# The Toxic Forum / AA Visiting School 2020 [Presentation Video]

Hi, my name is Jeremy and this winter I've been part of Unit 5 Ghost Hardware at the AA Visiting School.
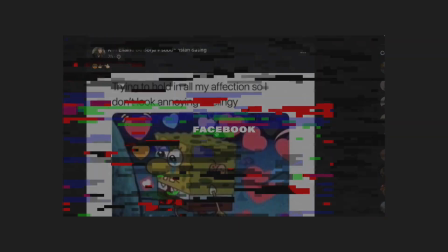The project that we created draws on a symbolic relationship between our diagnosis of the online forum and the toxicity of the natural world.
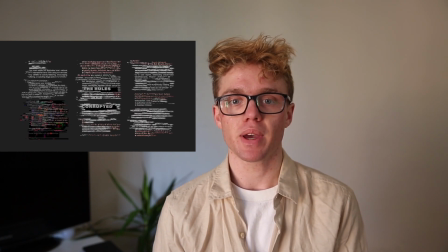We saw online spaces of discussion, forums, comment threads as spaces that have imposed order or rules but with no strong sense of policing.
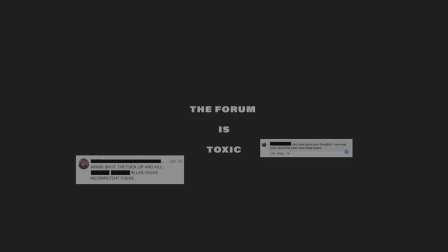These rules were overrun. They were broken by trolls, haters and racists, the baseness of humanity. A parallel emerged between this and the idea of a bucolic landscape, the idyllic forest which has been infested and overrun by the toxicity and individualism of nature, for example ivy which is smothering and infesting another object. An interesting point was a sense of inevitability. Like entropy in a system which tends towards chaos, forms will be overrun by this baseness in our diagnosis,
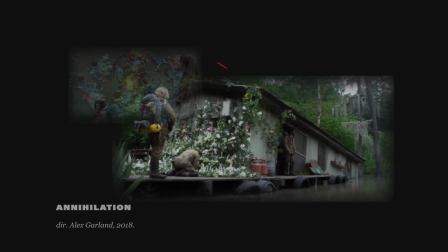in the same way that a manicured scene of nature will be inevitably overrun by parasitic elements.
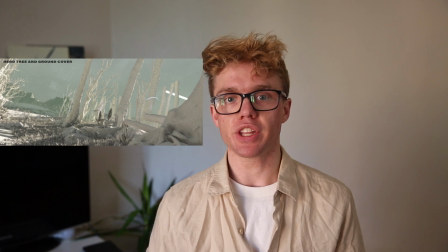The idea of pollution or infestation led to the creation of an image that had a sense of normality but with a destabilising intent to throw the viewer.
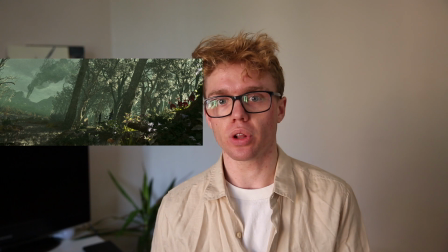Something odd, something not quite right, that holds the attention and forces you to look closer and then you notice the aggressively toned flowers, their toxicity,
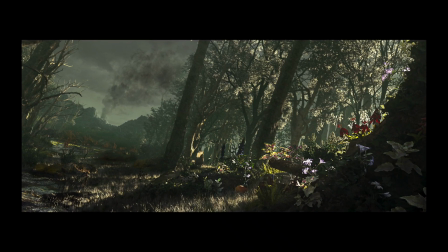the infestation of ivy over a tire, the plume of refinery smoke and the black sludgy water pools. One of the greatest learnings from this unit was the attitude in approaching the brief from the eyes of a filmmaker, not in creating something grand, eye-catching and ultimately heading towards a solution but instead with a level of
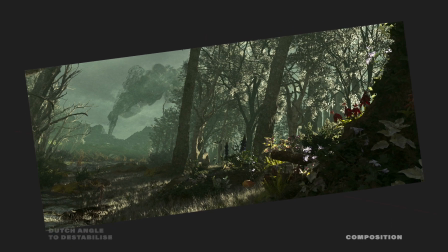subtlety framing something almost mundane to instead allude to and insinuate.
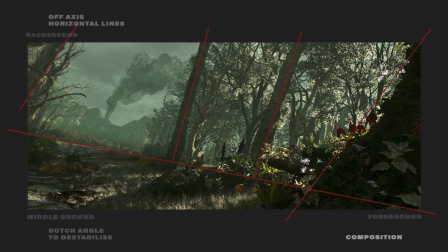There is a brashness and cynicism in the conceit that we had,
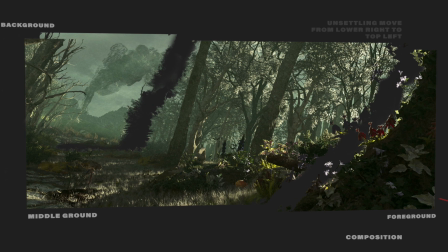but the image itself offers up a landscape to be explored, almost with the simplicity of poetry's command of words.
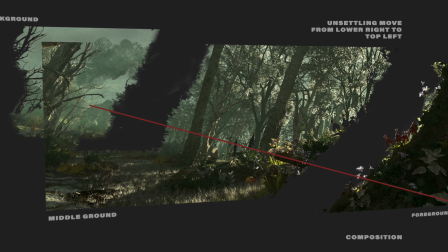There's no solution here, merely a scene that has been framed for the viewer to explore, to come to their own understanding. This method of thinking, pushed by unit leader Alvaro and Sergei, is an invaluable lesson in gathering new ways to approach design and was a refreshing change from the traditional architectural school mode of thought. Given more time on the project it would have been fruitful I think to further pursue the research and initial concept to draw out more of those intricacies and perhaps research further into the community guidelines that govern forum spaces.
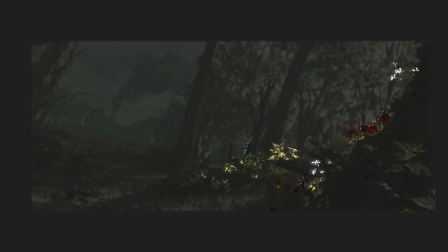Also the scene itself would have benefited from the ability to bring in specific toxic flowers and in general increase the overall infestation. The lake could have become more bubbling and aggressive and perhaps also bring in more of these
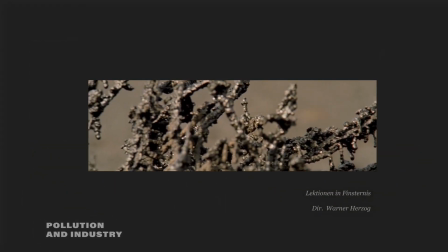man-made elements which are either polluting or being infested by the landscape. Overall this has been a very challenging and stimulating unit with a final outcome that I think successfully conveys the analogy that we drew,
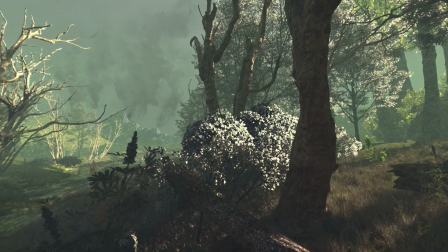asking the viewer to sit in and observe the toxic landscape and forum before them.